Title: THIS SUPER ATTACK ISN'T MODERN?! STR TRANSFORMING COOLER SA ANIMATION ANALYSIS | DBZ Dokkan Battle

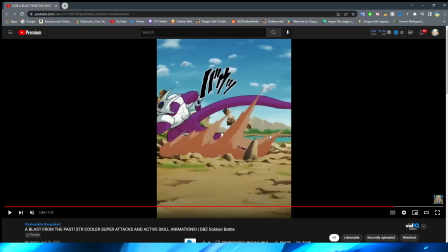[24:40]
This is really cool because this is also just a camera pan. I feel like some other essays, lesser essays one might say, would just cut from one scene to another here, but no, they actually follow Cooler.
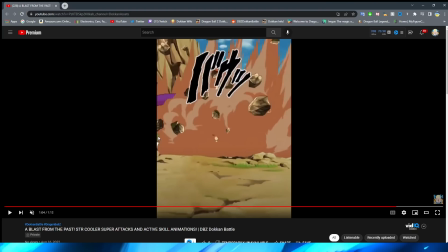[24:55]
It's almost like the cameraman can't keep up, right? And they follow behind him to the dust sort of exploding here.
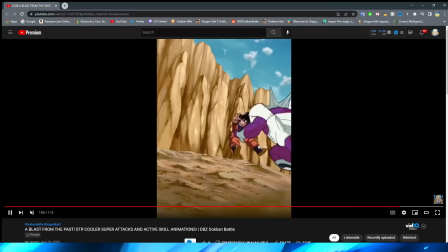[25:02]
I really, really like that. Now, we do have a cut here. Obviously, this is so well animated. We have Cooler fly in here, right? Hits the wall with Goku. His tail animation is also on point too. The explosion effect on the wall looks super nice.
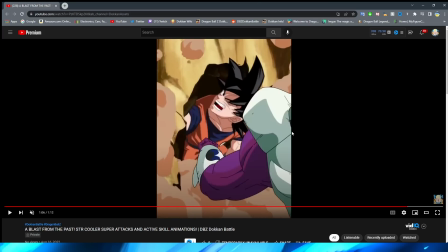[25:17]
Cooler obviously touching down on the ground looks great. You have this zoom in shot on Goku here with Cooler's fist against him.
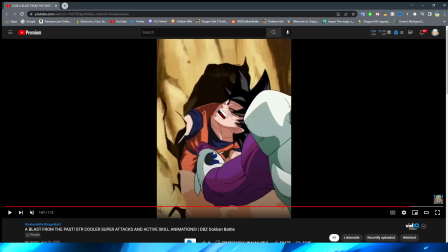[25:25]
Again, it's a little bit of a shame that the sprites are so poorly done. Obviously, they weren't poorly done when they were implemented, but by nowadays standards, right? Because, of course, this would feel so much cooler too, no pun intended, if Goku's stomach was like pressed in, right?
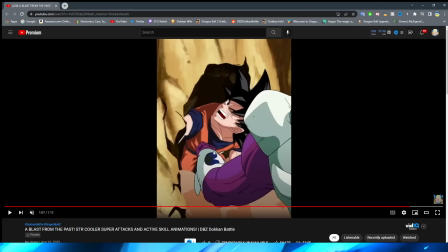[25:40]
Obviously, it's not, and they can't do that because, you know, the sprites are just PNGs in the game, but that would look really, really cool.
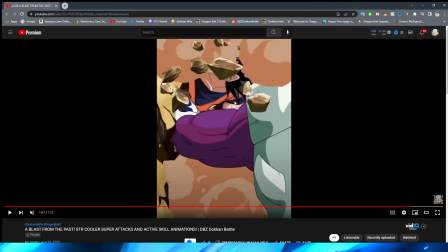[25:48]
Okay, so we have Cooler lift his arm up here with the rocks exploding off of the mountain face, right?
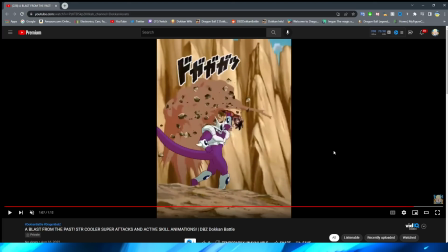[25:54]
He lifts Goku around. Again, so well animated considering this animation is sort of far away, right? Cooler even like takes proper steps here, right? You can see he lifts his leg forward and begins to kneel down, right?
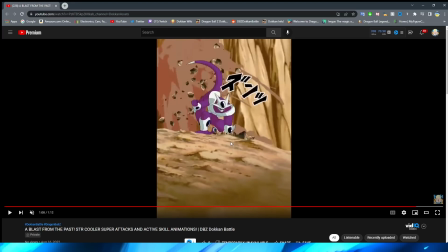[26:08]
Planting your boy Goku in the ground.
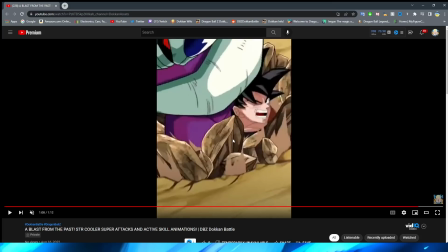[26:11]
You can see the little bit of the rocks there. And then, of course, we have a zoom in shot to emphasize this of Goku getting pressed into the ground with Cooler there.
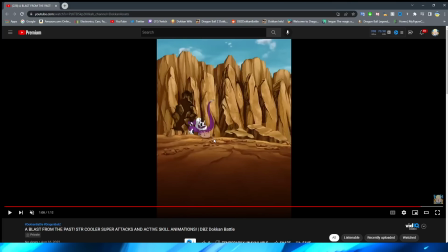[26:19]
And, of course,
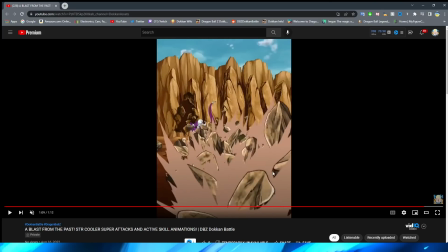[26:20]
Goku flying forward with the dust and rock effects as he then shoots off to the lake that they were just fighting in.
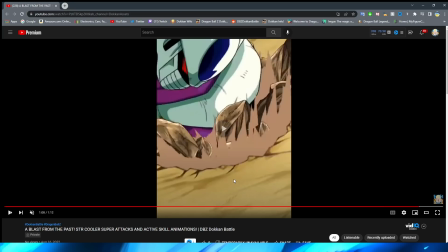[26:28]
And I love this shot, by the way, because I feel like they could have just ended the animation here, to be honest, with Cooler just burying the guy in the ground, and that could have been the KO screen.
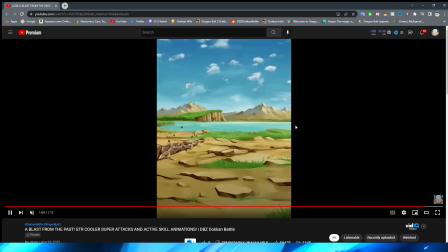[26:37]
Which, I mean, I guess would have been cool. But I really like that they emphasize this, that how far he goes flying. Not only does the rocks break, it follows through the grass, and then into the water you can see separates, because obviously the enemy is flying that fast and that far.
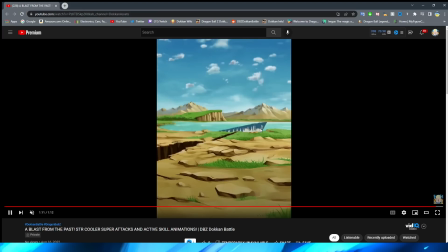[26:51]
And they even have the water actually properly collide with itself at the end there. That is a very small animation, and it's hard to notice, but you can see the water sort of moves back a little bit into place and is sort of sloshing in this, you know,
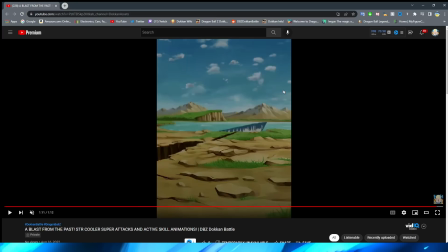[27:06]
like wall of water that has been made by Goku flying into the ground.
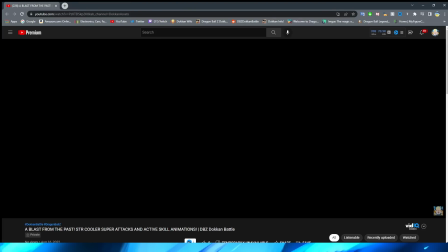[27:11]
So yeah, that is STR Cooler's animations.
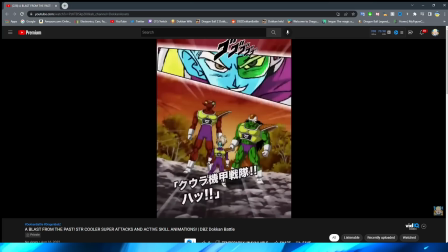[27:16]
I gotta say,
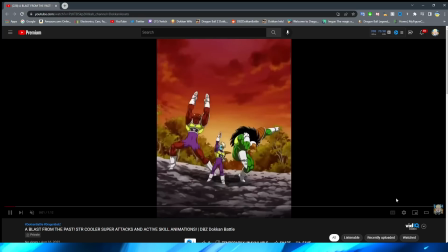[27:18]
especially the normal super attack, right, that he has after the active skill, the transformation super attack,
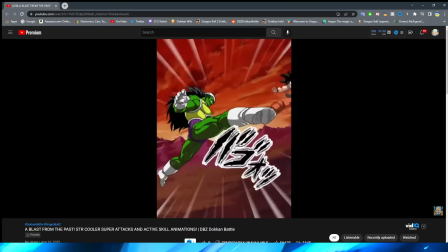[27:25]
I think that animation holds out incredibly well to this day.
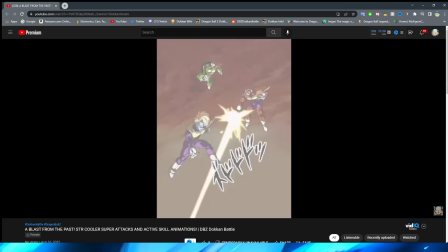[27:31]
That animation is, I think, probably one of the best animations that has stood the test of time.
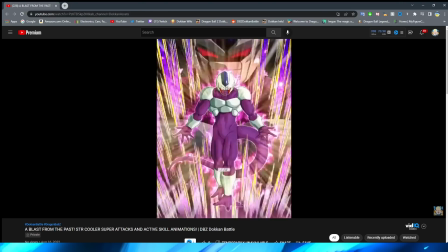[27:37]
It's actually a top 5 video that I've really wanted to make for a while now, and I think this guy would easily be on that list for that animation,
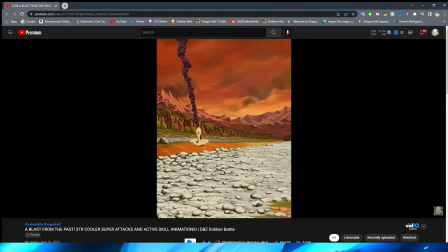[27:43]
because I look at that and I think that that could pass for a 2021 essay for sure.
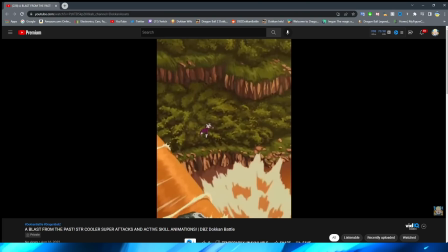[27:51]
It is really, really nice.
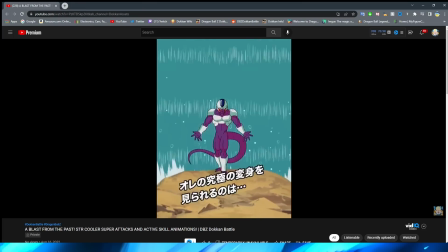[27:53]
Even the untransformed super is really good, but it's clear all of the time and effort for this unit went in to the transformation animation,
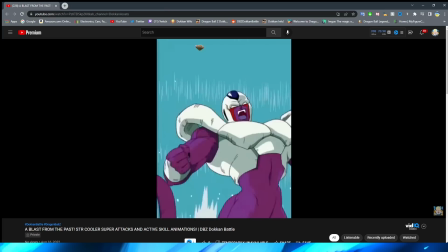[28:02]
which also still holds up really, really well to this day.
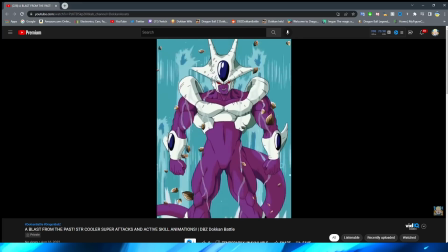[28:05]
And of course, that final super attack, right, looks really, really good.
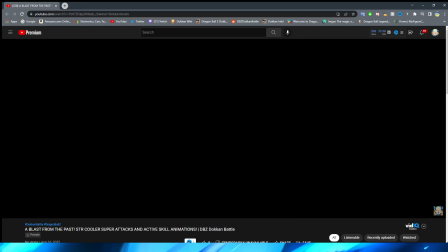[28:12]
I am excited to see how they improve these existing
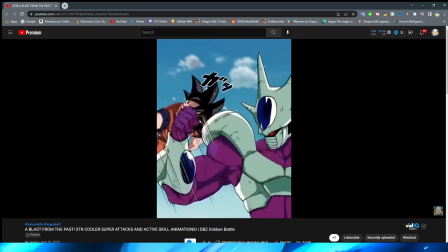[28:16]
animations and possibly compare them to your boy STR Cooler on the screen,
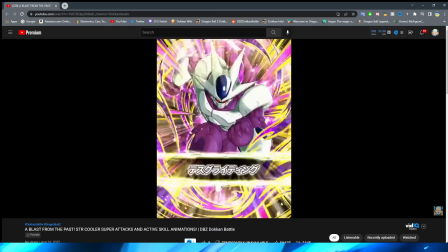[28:21]
and as well see what else they do from him and what other attacks they take for his various animations.
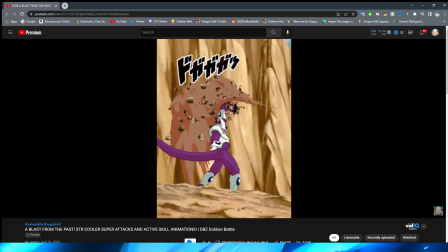[28:28]
This is, of course, one of his most iconic moves,
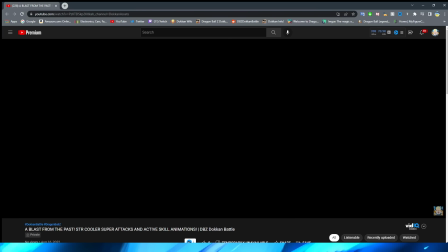[28:31]
so I am almost curious what they're going to end up taking from the rest of the actions that he does in the movie.
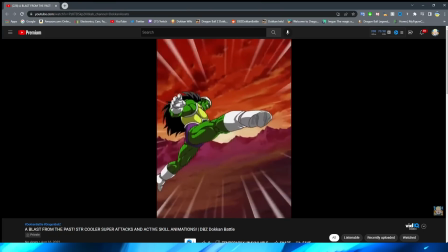[28:37]
It's going to be very interesting to see, and of course, when that unit comes out and whatever the other LR is going to be, of course, we're assuming it's going to be a Goku.